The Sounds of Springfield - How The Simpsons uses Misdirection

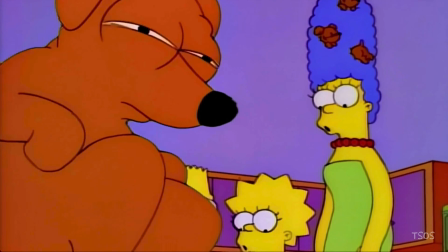(4:08) How many more can there be? 22? 23?
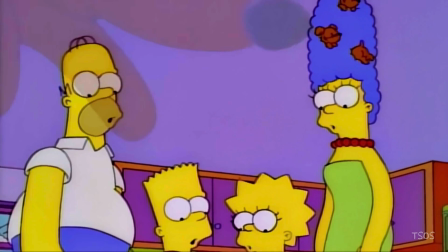(4:15) 24?
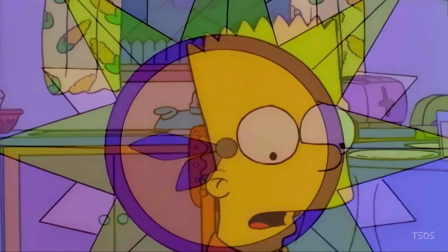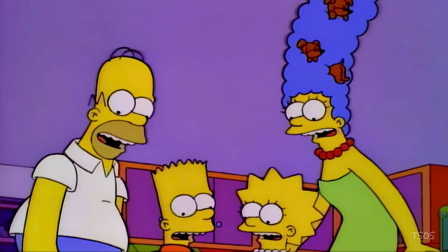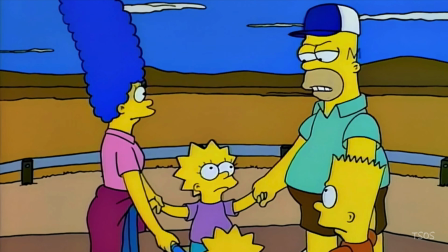(4:25)
Misdirection gradually became one of the show's signature comedic techniques, and didn't always use sound and music in the way that those prior scenes did.
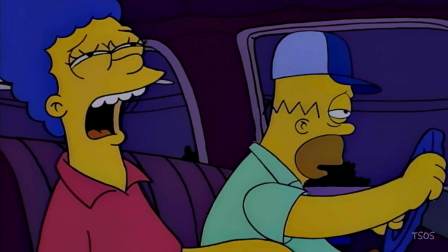(4:32)
Have a look at this scene from the Season 6 episode Itchy and Scratchy Land.
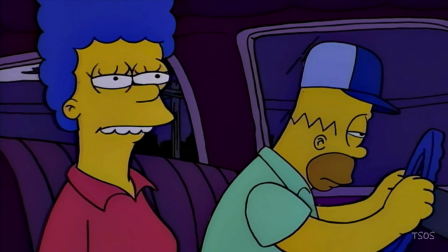(4:39) We better find a motel and stop for the night. We don't need to do that much.
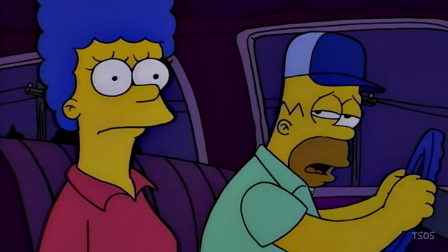(4:43) I'm not tired. I'm not tired at all.
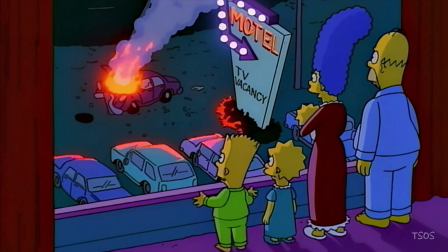(4:50) Whew, glad that wasn't us.
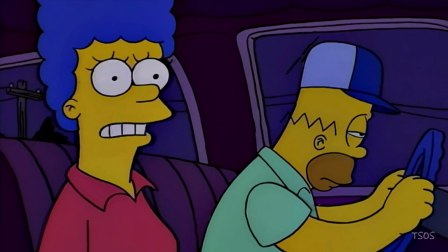(4:53)
Pretty much everything about this sequence sets you up to believe that the Simpsons met their demise in that fiery wreck. In particular,
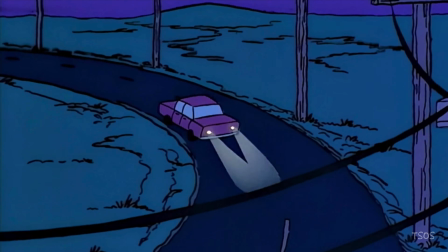(5:00)
the fact that the car that did crash is the exact same as the Simpson-mobile.
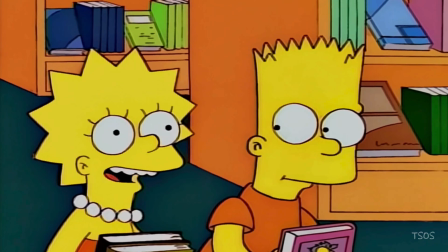(5:05)
Have a look at this scene from the episode Grampa vs. Sexual Inadequacy that uses music,
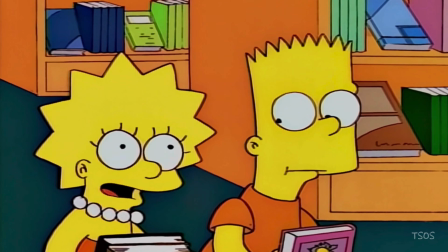(5:11)
inspired by the X-Files, and editing to make you believe that we're traveling down the conspiratorial rabbit hole that Bart mentions,
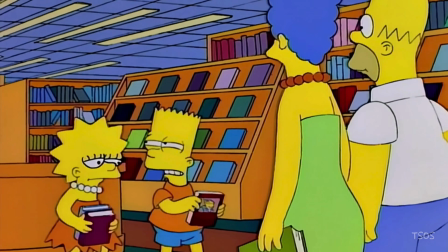(5:18)
only to pull the rug out from beneath us, revealing that we were simply tracking Lisa's purchase of Al Gore's book.
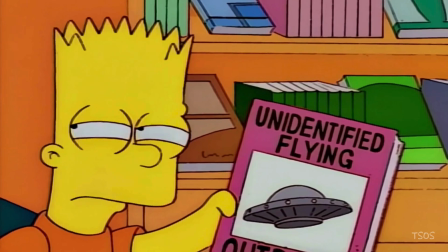(5:25) I'm getting this book on UFOs. Did you know they're real? But there's a huge government conspiracy to cover it up.
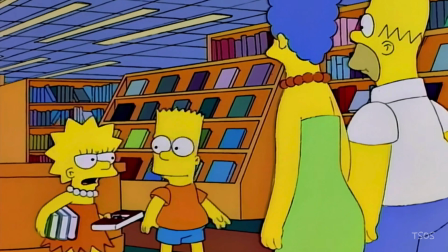(5:31) Oh, that's just a paranoid fantasy.
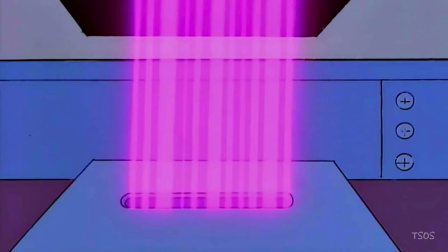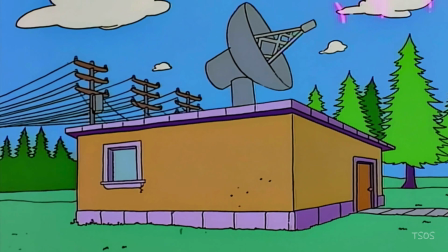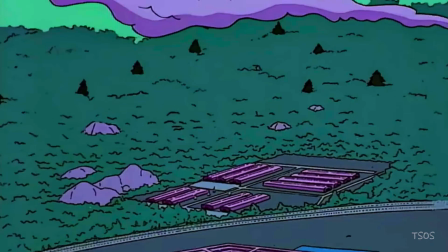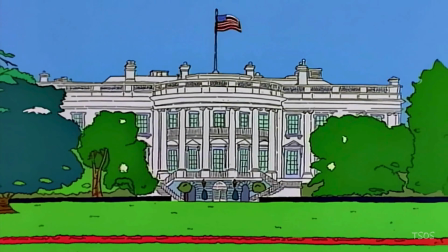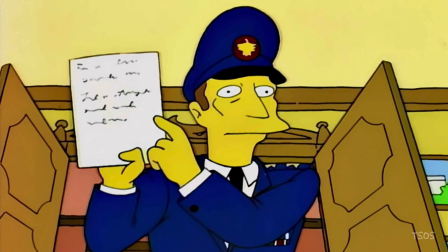(5:54) Mr. Vice President, someone finally bought a copy of your book, sir. Well, this calls for a celebration.
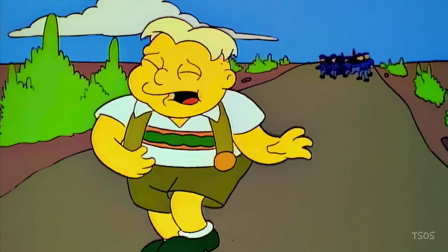(6:04) I will.
Let's have a look at one more example of misdirection from another Season 6 episode, the PTA Disbands.
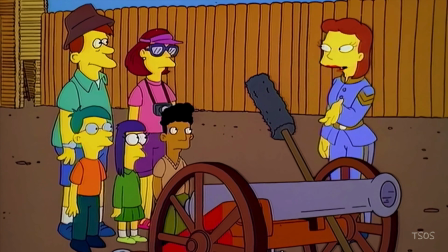(6:12) This Civil War cannon has been fully restored and is in ready-to-fire condition.
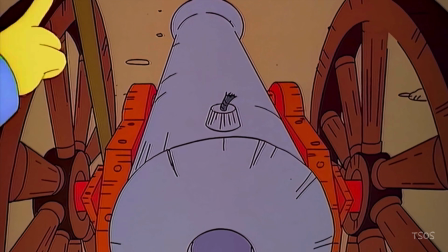(6:17) But it's a good thing we're not firing it, because it happens to be aimed at the main support leg of that lookout tower.
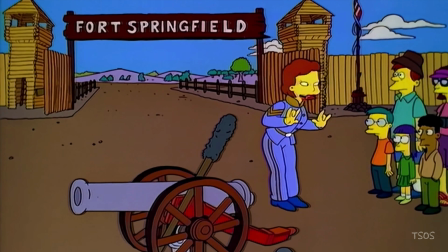(6:25) People don't realize that these cannons are very sensitive, And the slightest jolt could set them off.
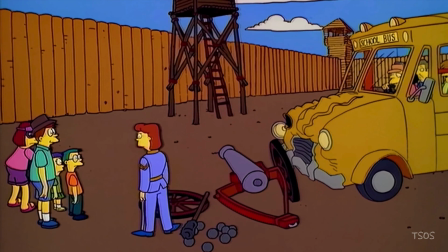(6:34) Of course, for safety reasons, we don't keep the cannon loaded. It's just common sense.
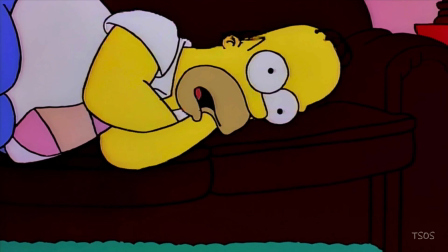(6:41)
As you can see, misdirection is a technique that The Simpsons used many times and in many ways,
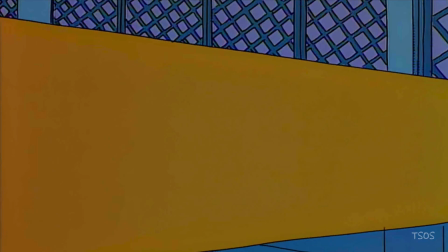(6:47)
and became essential to the show's irreverent and absurd humor.
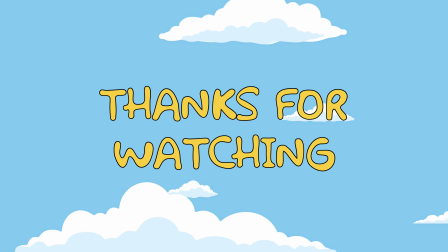(6:50)
If you enjoyed this episode, please click subscribe, and if you have ideas for future episodes of The Sounds of Springfield, leave them in the comments beneath.